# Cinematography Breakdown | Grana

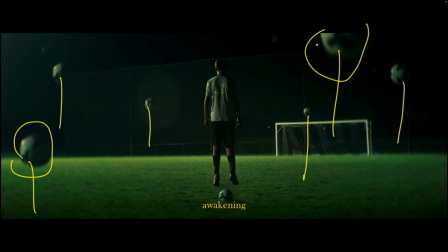12:12 this little rise you can see right over here and even added in some like anamorphic blur in davinci just to make them look a little bit more out of focus a little more magical as far as everything else there um i think these we added these in post to these little sparkles that
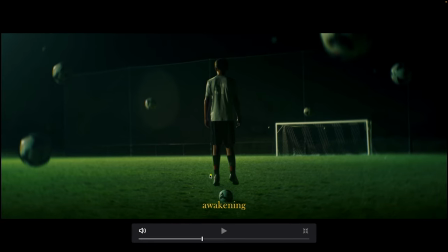12:27 are flying around and then the way we got the boy to float was it's actually two shots stitched together we used two combo stands
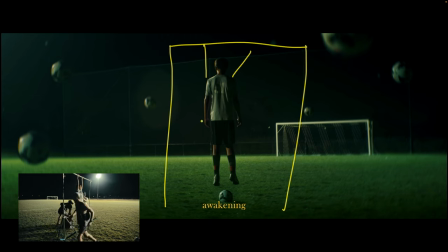12:34 and some speed rail and he actually hung from it for like 10 seconds no champion and that's where we got this part of the shot from so he's just
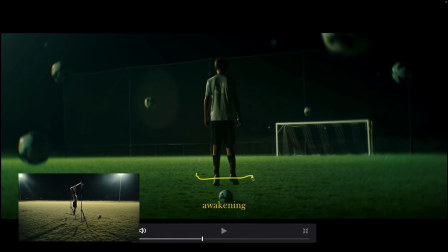12:42 hanging there and then we did another shot where he's standing on a pelican 15 10 case and that's where we got this shot and then we just
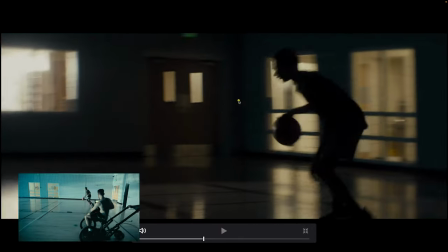12:49 Equaled them together and next thing, you know, you got a boy floating above the soccer field. Here we go Big blast of light coming in there.
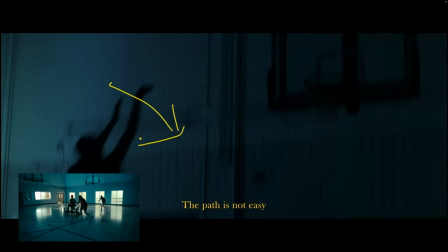12:56 We knew we wanted just super flurry right here So that's why we did that you can kind of see the room tone getting really blue over there next to the Nova's
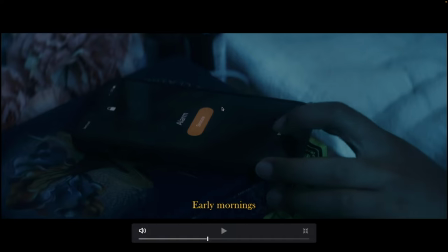13:03 Again more running stuff little blue light in there.
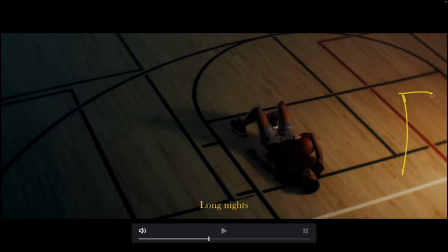13:06 Nothing crazy This is just the 300x with the one foot by four foot softbox giving a glow And then we just took this in color and turn this more blue kept this more orange and really just Exaggerated everything we did on set and color.
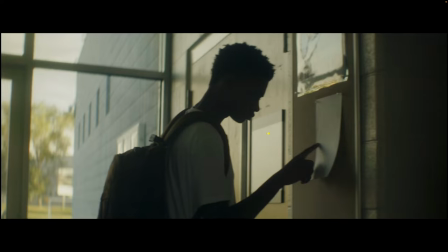13:19 It's kind of the way we went about that Nice little running sesh right here This was all natural light with just too big
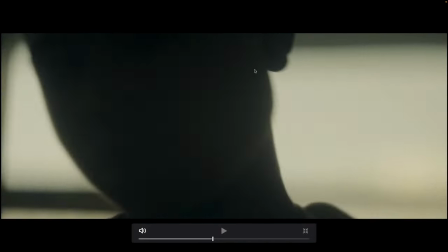13:27 negative feel floppies kind of right on the side of camera over here Just to really just silhouette our gentleman here
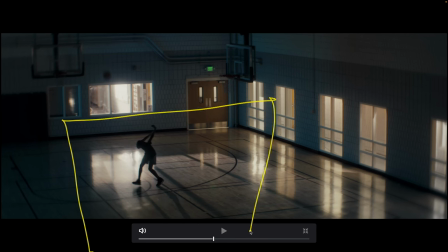13:32 And same setup you see before this was actually shot this on a scissor lift So this is what I was talking about how we're gonna get a wide of this Basketball gym without like an actual wide lens where you're just on this one lens this whole time So we're just in this very corner of the basketball gym with the scissor lift up here
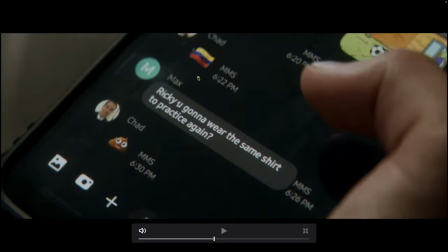13:49 And that's how we got there are our wide if you will What diopter stuff super simple?
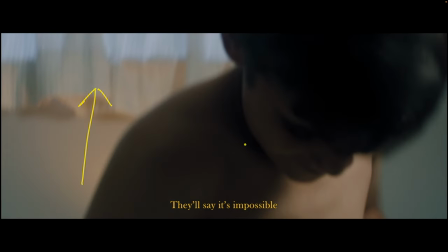13:55 This is just pumping like a 300x into the ceiling just a little bit of room tone and then maybe we had the light mat 2l over on this side just giving that which
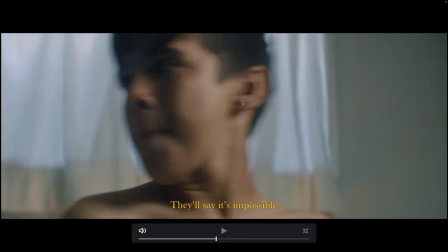14:05 Nothing crazy beautiful, but figure you might want to know how we do that stuff and
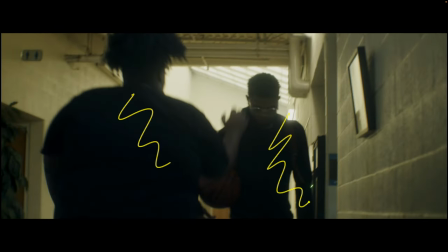14:09 Again natural light this man is way older than this man right here So he was just our PA on set that day,
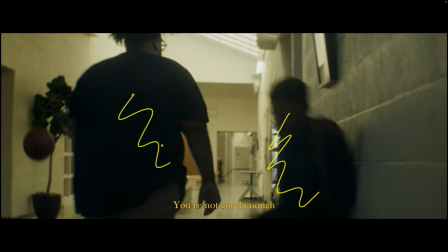14:16 and he ended up bowling him. So thank you, Mike, for doing that.
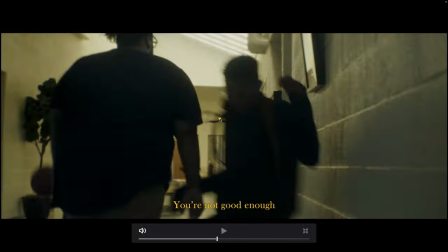14:21 This is a fun shot where it was, again, we were like, typically we just put a wide angle on and film work coming into the room, but we had to make do.
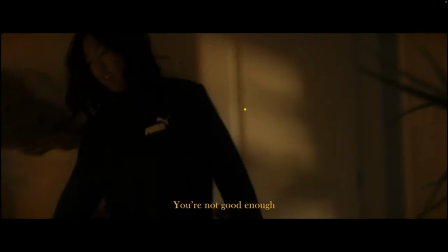14:30 So we had this big mirror, and we were on kind of the tighter angle and then shot the sit down in the mirror.
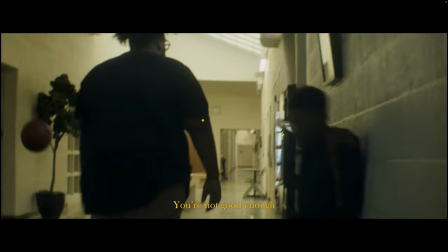14:34 So I love that little shot and just little things like that that we figure out on set. What was this right over here?
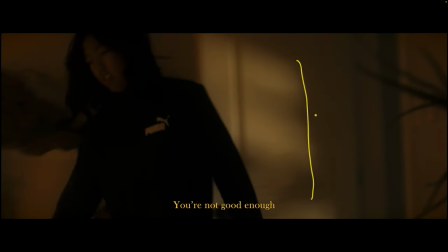14:41 I think Brady put up a light and then shot it through a mirror that was out here and then through a plant in that
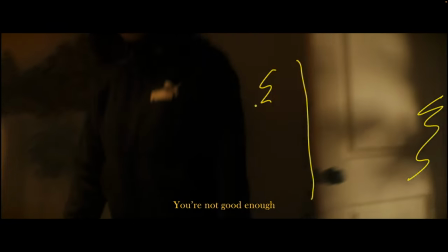14:46 mirror And that's how we kind of got that interesting little shape on the door Just the little things like that You can figure out how much goes into one
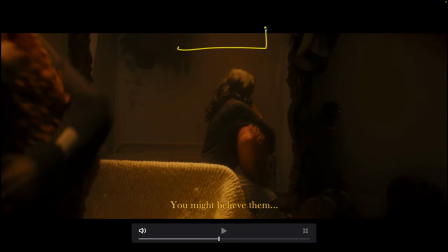14:52 quick little shot that's in there And then this is just again the f22c boomed in overhead with an egg crate set to a super warm color tone So giving that right there and then we moved it forward a tiny bit to get this
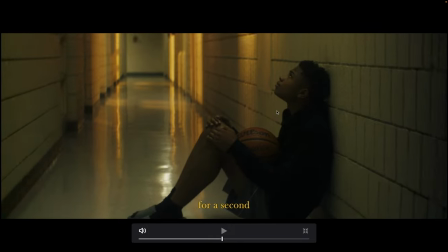15:05 Kind of fill on her face right over here again you can kind of see the smoothness of the little rickshaw dolly that we were talking about so you can get it smoother if you want it's not quite dana dolly smooth but it's definitely way faster than setting up a dana dolly because you
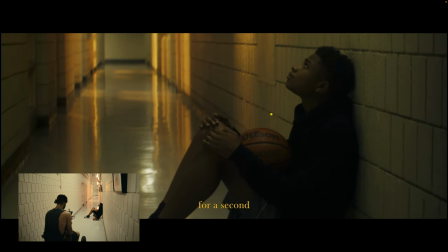15:18 just wheel it around like it's a little grocery cart and just sit on it so especially if you put a gimbal on it or something it can be super cool uh
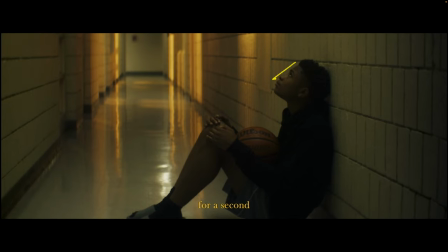15:24 nothing fancy happened here same exact setup as before we just have this little bit of light coming on his face from i
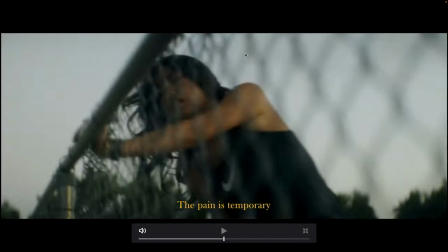15:30 think it was another one of the overhead practicals in this room the foreground through the fence why not a little bit of that a little bit of this
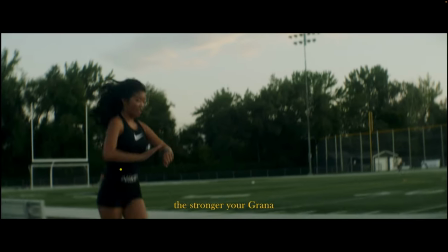15:39 and I want kind of that intense montage training sequence so again another rickshaw shot uh I'm just sitting on the rickshaw holding the camera handheld
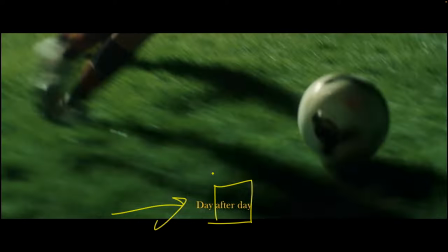15:47 and our homie Henry is just pushing me so that's how we're doing this without like full-on gimbal running shot but enough to be used especially
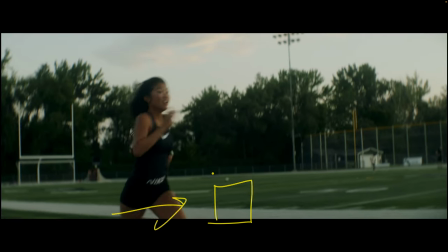15:54 at a longer focal length where it's not super shaky we kind of timed it with her to be okay press look at your watch and then go
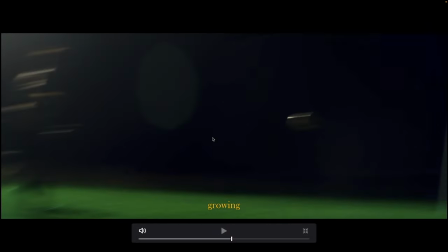16:01 go go go go go go so that's fun again with these ones we're actually on a i'm hanging on the back of a golf cart on this that our buddy burks is driving
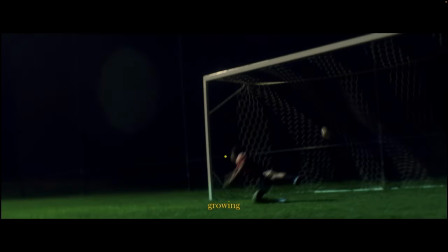16:09 and again more handheld stuff but at a long focal length just riding on something electronic or with wheels so it's